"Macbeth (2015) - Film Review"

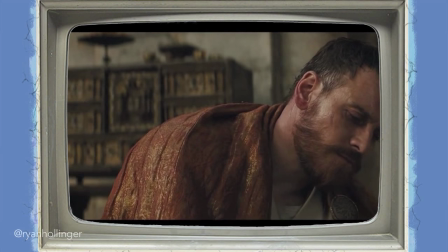[0:07]
There is something devastatingly ambitious about attempting to translate the works of William Shakespeare to modern audiences.
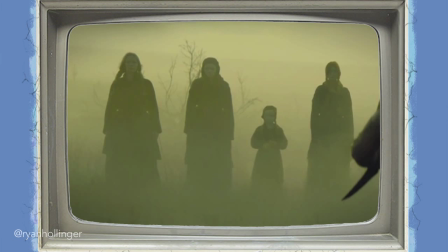[0:14]
Devastating in that Shakespeare's literary poeticism is difficult to grasp to the Novus Watcher, and ambitious because of the significant legacy that his plays hold on the world.
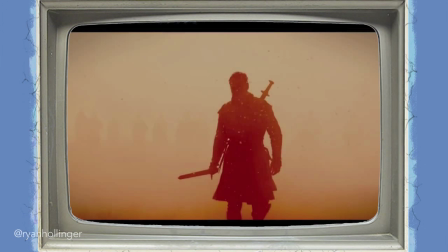[0:25]
The approach that director Justin Cassell takes with this visually empowering adaptation of Macbeth is certainly ambitious to say the least, Not catering to the ignorant nor bowing to the demands of modern sensibilities, Shakespeare is perhaps one of the most polarizing films I've watched this year.
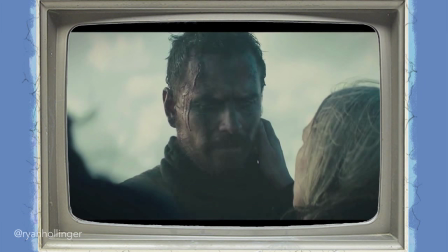[0:43]
Macbeth requires the viewer to appreciate the original play, because it doesn't hold your hand and is quick to leave you in the dirt to rush to its next significant plot point.
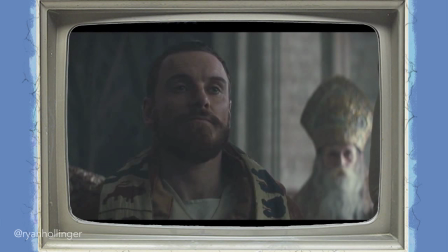[0:52]
It's not that the film is convoluted more so than it is staying extremely faithful to the emotional impact and meticulously delivered storytelling which Shakespeare is known for.
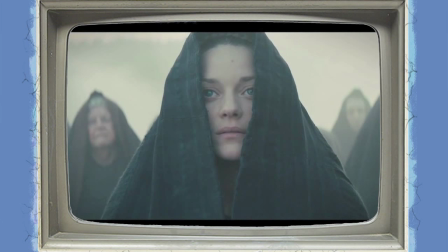[1:03]
You can't fault the film for wanting to capture what it's like to experience a Shakespeare play first hand,
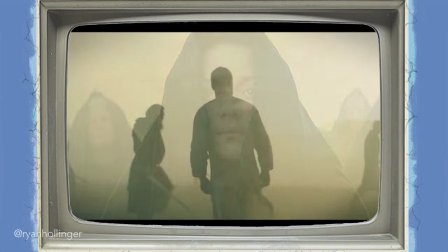[1:09]
but I take consideration for the fact that while many audiences would rather just watch the actual modern adaptation of the play live on stage,
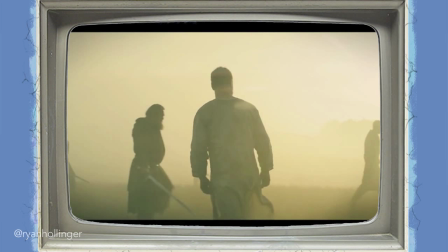[1:17]
in the cinematic world, Chrissell takes the unique opportunity to project his own visual interpretation to fierce and aggressive results.
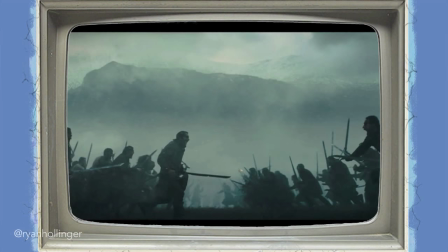[1:26]
The opening left me in awe as to how brooding and twisted the world of Macbeth was.
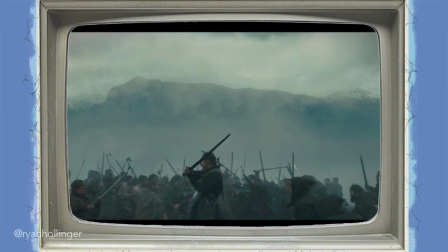[1:31]
There is a sinister dream-like quality to its delivery,
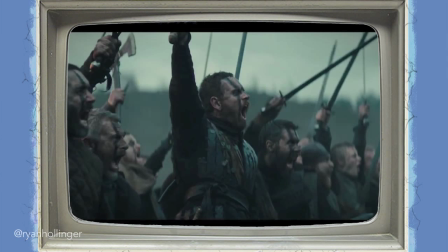[1:35]
and the juxtaposition between isolating close-ups and desolate long shots heightened to dramatic editing and macabric cinematography. And this is no surprise, considering that the film is edited by Chris Dickens,
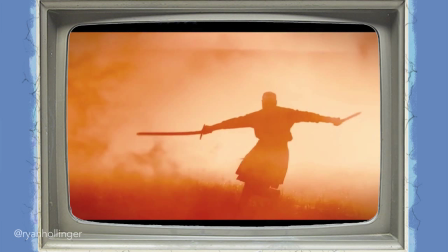[1:47]
the guy who edited Shaun of the Dead, Hot Fuzz, and the Oscar-winning Slumdog Millionaire, as well as working in sync with Adam Archipaugh, Emmy-winning cinematographer of True Detective. The film is enriched in strong colourful visuals, which add to the overall storytelling.
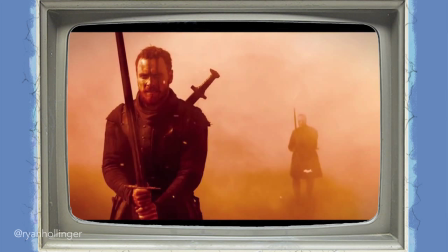[2:02]
The saturated reds convey the harsh, brutal battles and vengeful thoughts of the characters, whereas the sudden shift to washed-out greens and yellows heighten the more haunting aspects of a deeply tormented man.
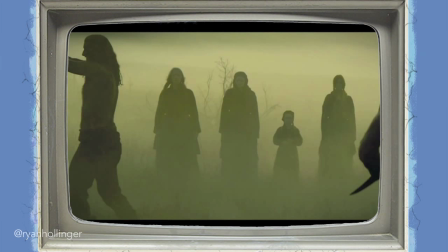[2:14]
The film is at its best when it simply relies on its technical proficiency, captivating imagery,
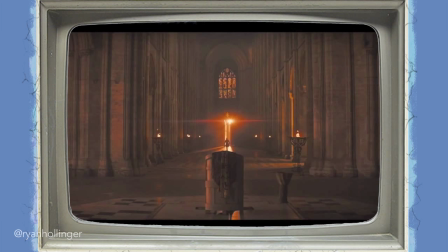[2:20]
dynamic cuts, and the intensifying soundtrack which I must give credit as the significant driving force behind the film.
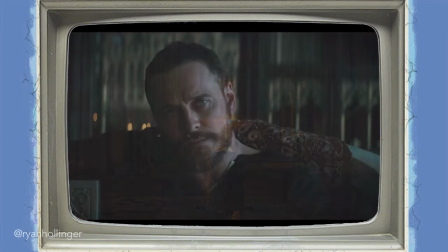[2:27]
Where I believe the film starts to falter is something which is truly subjective to the viewer's understanding of the original material. For a modern audience used to colloquialisms and generic genre talk, the dialogue feels oddly clunky when it's trying to get the most out of its cast.
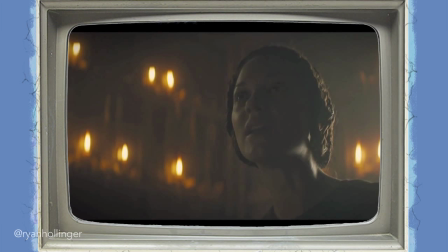[2:43]
Shakespeare's words are infamous because of how actors struggle to deliver such a mode of metaphors, and I believe the same is apparent here.
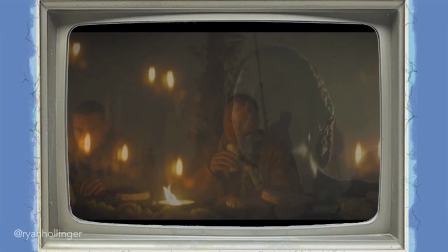[2:51]
The dialogue is lyrical and symbolic in many ways, and playing to a certain beat, but it's unconvincing when you're used to modern ways of speech.
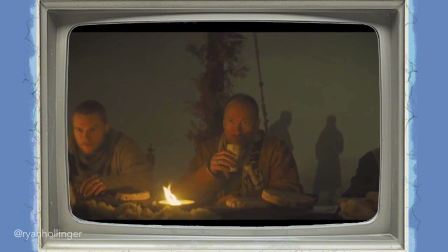[3:00]
The emotion works better when the actors give subtle but detailed movements and facial expressions.
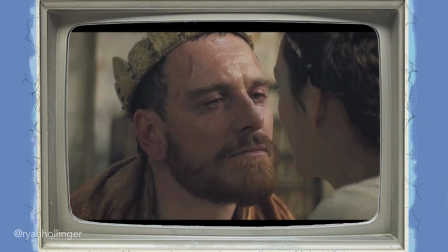[3:06]
I'd feel more accepting to the film if less dialogue was used, because it doesn't add much more than it distracts from a story which is being retold through a visual medium.
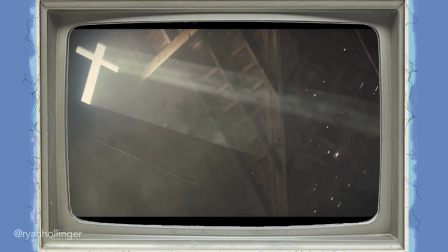[3:16]
Death scenes, for example, are literally speechless and powerfully presented, but in the aftermath of one particular death, I was left numbed by the distraught character's monologue.
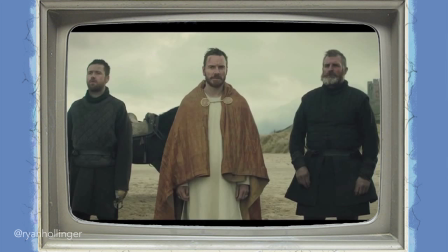[3:27]
That's not to say that the dialogue is meaningless, because obviously it's intrinsically part of the story,
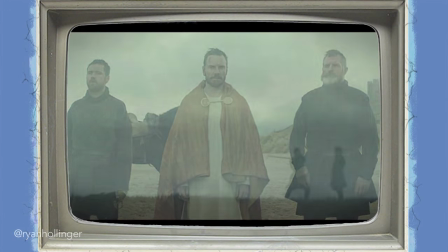[3:33]
but in modern culture, the film loses its momentum when it attempts to act more like a play,
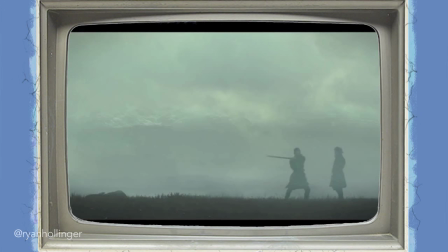[3:38]
rather than a piece of cinematic adaptation. In all, it might be one of the best Shakespeare adaptations, but that doesn't necessarily mean it's a great film.
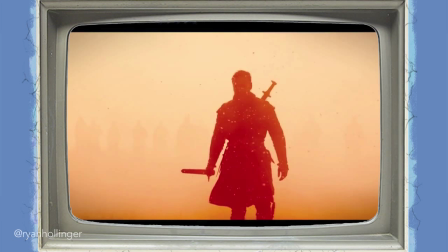[3:48]
It perfectly captures the tone of the original play in a different artistic medium, without losing focus, but at the same time, it's certainly an acquired taste as you might and should expect.